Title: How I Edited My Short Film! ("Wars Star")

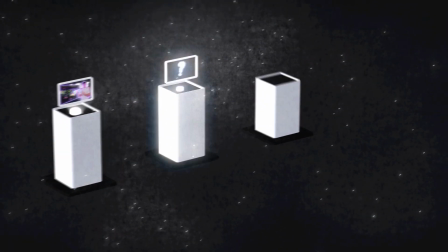gonna waste any time, let's get straight into the video. This is episode 1 of a 5-part series, meaning there are going to be 5 episodes to this walkthrough on how to edit.
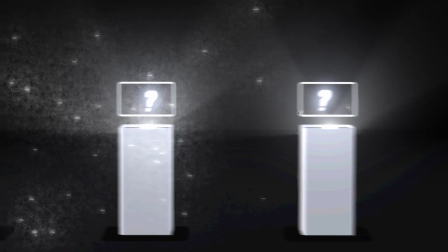Today we're gonna be going over CC lights and how they interact with the scene, spark effects, saber effects, content overfill, as well as some compositing techniques.
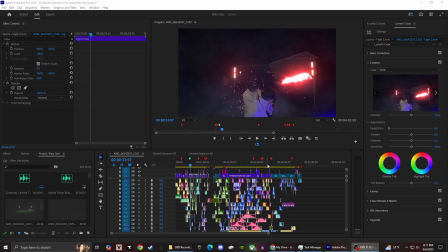Okay, so I haven't done one of these videos since I was like 10,
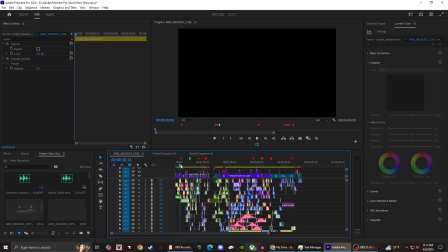but we're back and we're gonna look into how we made this composition here of the Star Wars video, or the War Star video.
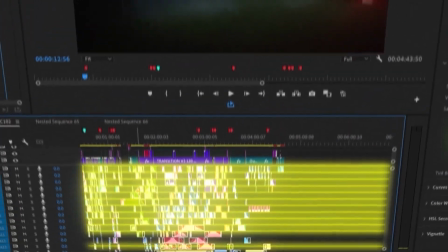This is the final composition. These are all the layers, but in today's video we're gonna dive into the VFX.
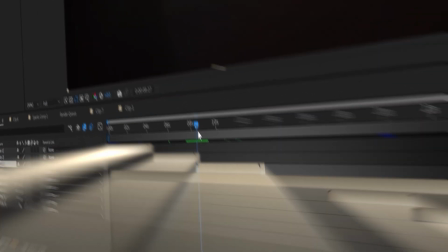Starting off, and this is like the first kind of like intro composition full of pre-compositions that I made to start off the intro sequence for this video.
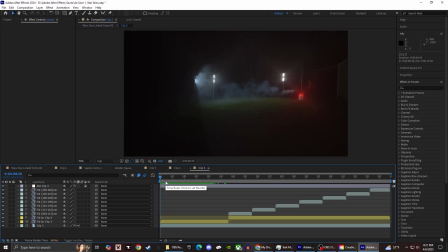So this scene right here has CC lights in it, actually a lot,
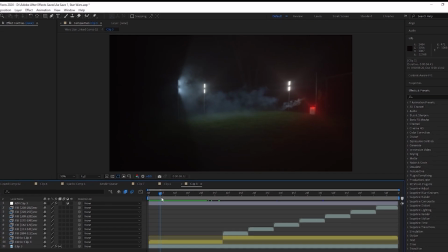and as you can see when I pan in the timeline forward and backwards how those CC lights work.
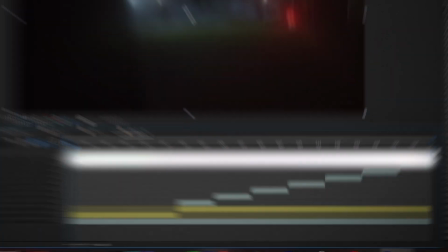This is all done in an adjustment layer. So right here, down here is my clip 3.
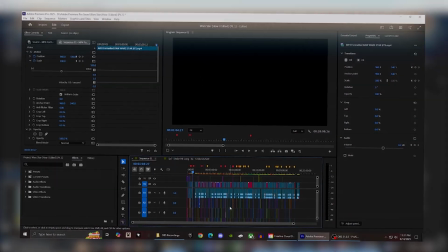This is my footage. Okay, post Alex here because he did not explain this very well. Also, this is the video you're currently watching composition.
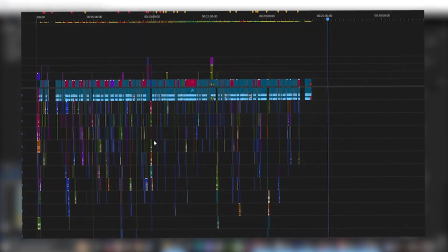Pretty crazy, right? A lot of layers, a lot of things going on. Anyway, that's besides the point. Let's get straight back into After Effects.
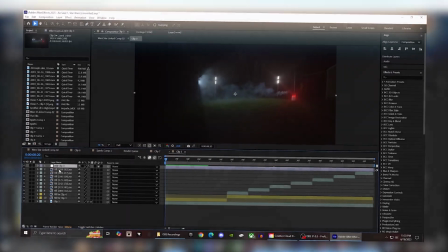Okay, so like I was saying, this is the clip 3 right here, and the adjustment layer that I have above this has my CC light ray effects in it.
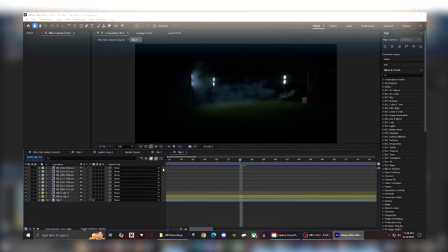So if I were to start this adjustment layer from scratch again in the CC lights, I would right click and get a new adjustment layer.
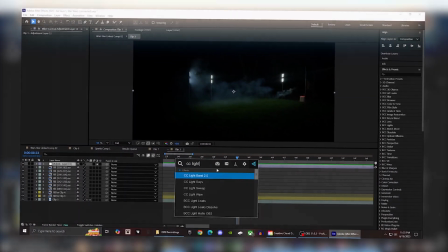I would then apply the CC light ray effect to that.
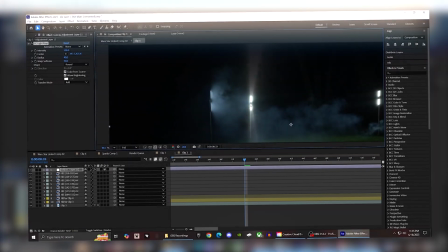Zoom in and bring this to the light source that you want to target,
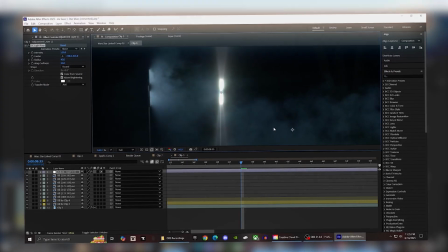and we're just gonna do a quick manual 2D track of this.
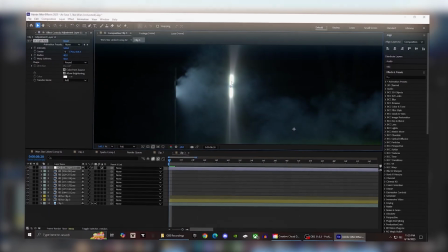So start it on the first frame and put that center dot there.
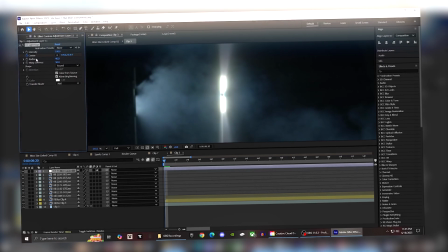Press the stopwatch for the center, and then you can press U on your keyboard to see that specific property.
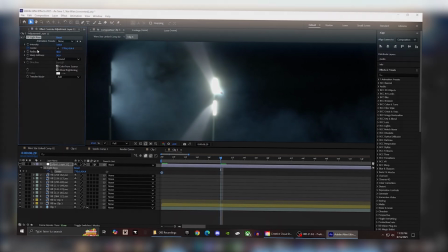Control Shift arrow key to the right moves it 10 frames forward. That's what I do as a shortcut.
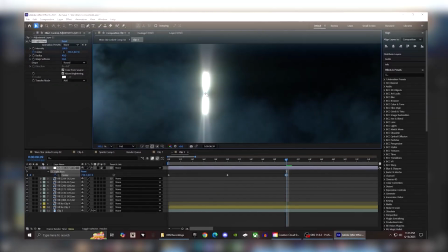Then you want to move your center to the new position, and then just keep scrubbing through it like so.
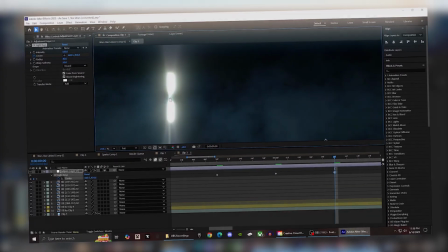And doing that, having this keyboard shortcut saves so much time, by the way.
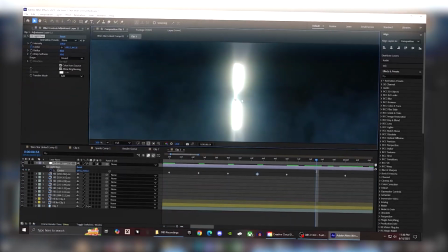Okay, so once you have most of your keyframes aligned how you want them, you might need to go through again and make it a little more accurate, but this seems pretty good for now.
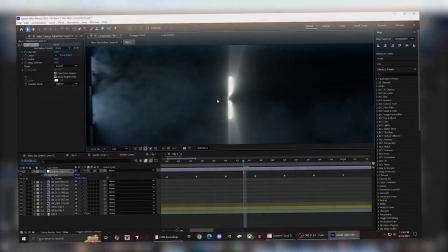I would set the transfer mode to lighten so it doesn't add any more blown out whiteness to that light.
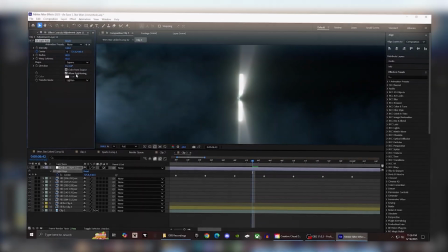Square for the shape, and then color from source, I have that off,
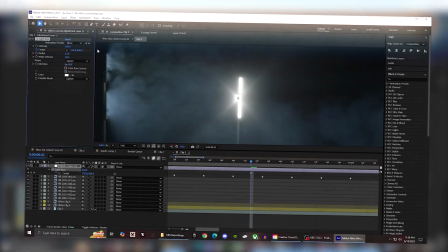and then I would mess with the radius and have that like 15, and then the softness up a lot.
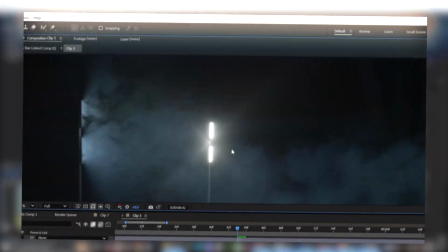So then when I zoom out all the way, it looks like that. Now I would have this tracked a little bit better.
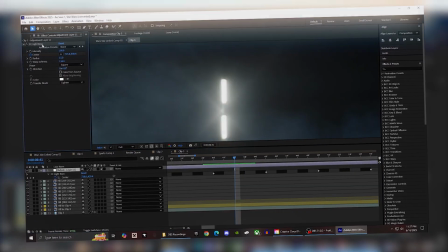I only have it spaced out every like 10 keyframes or so, but for the actual video it is definitely more aligned properly.
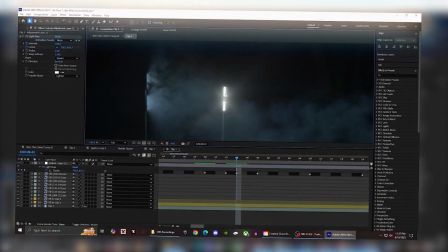And these aren't the exact settings, but this is pretty close to what it looks like. I think I might have that softness a little higher up.
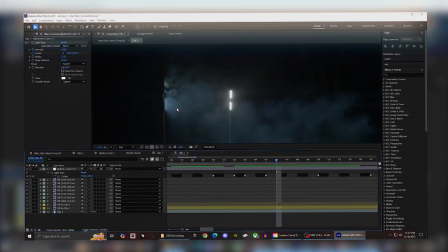So yeah, that's basically how you track that on there. And for the CC light of this light, I had it differently.
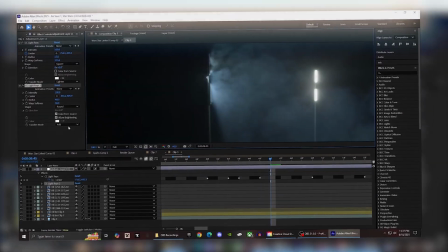All I did here was manually track it the same way we just did, but I wouldn't have the color from source not checked.
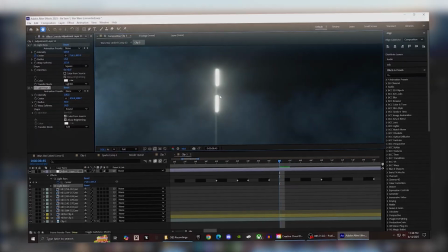Since the center of these lights I have stood up here isn't visible in the video, I mean this one isn't,
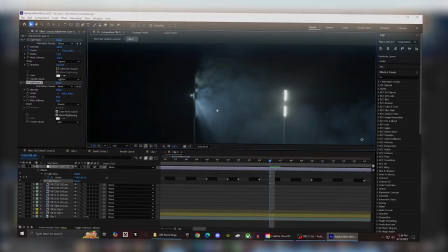I have that setting turned off so the light kind of shines in the direction it's pointing.
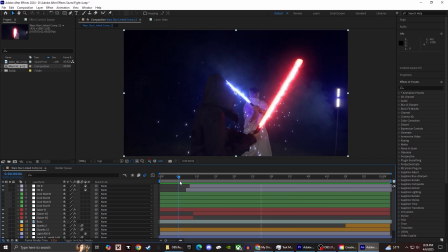Okay, and post Alex is done talking. Okay, now this scene is an instance where CC lights get a little bit more complicated. So as you can see, the the light pole where I'm at,
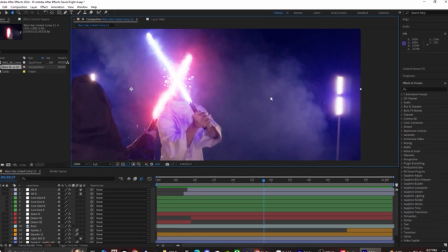it's shown a very little bit, but it still needs to act like this one, which still needs to have the blue CC on it.
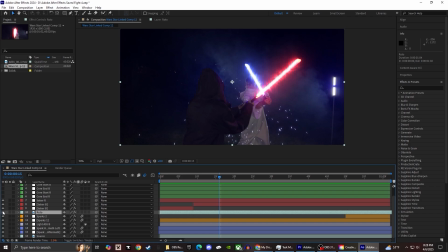So how I got around that is making myself a roto. So I am physically in front of the blue light right there.
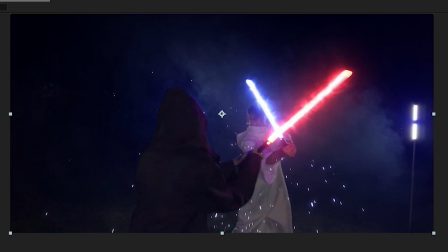That is me without the roto. That's with the roto. I'm just gonna do a quick example of this.
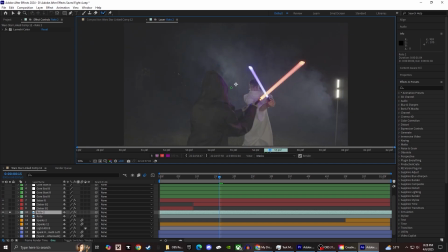So if I act like I'm gonna roto this for the first time again, then what I did is I just gone in here in the roto brush,
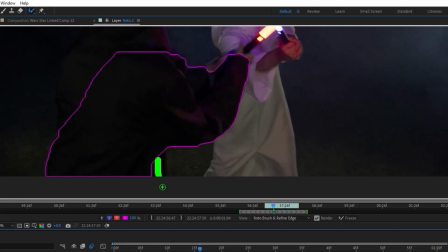and you have to just include the areas you want and then red out the areas you don't want.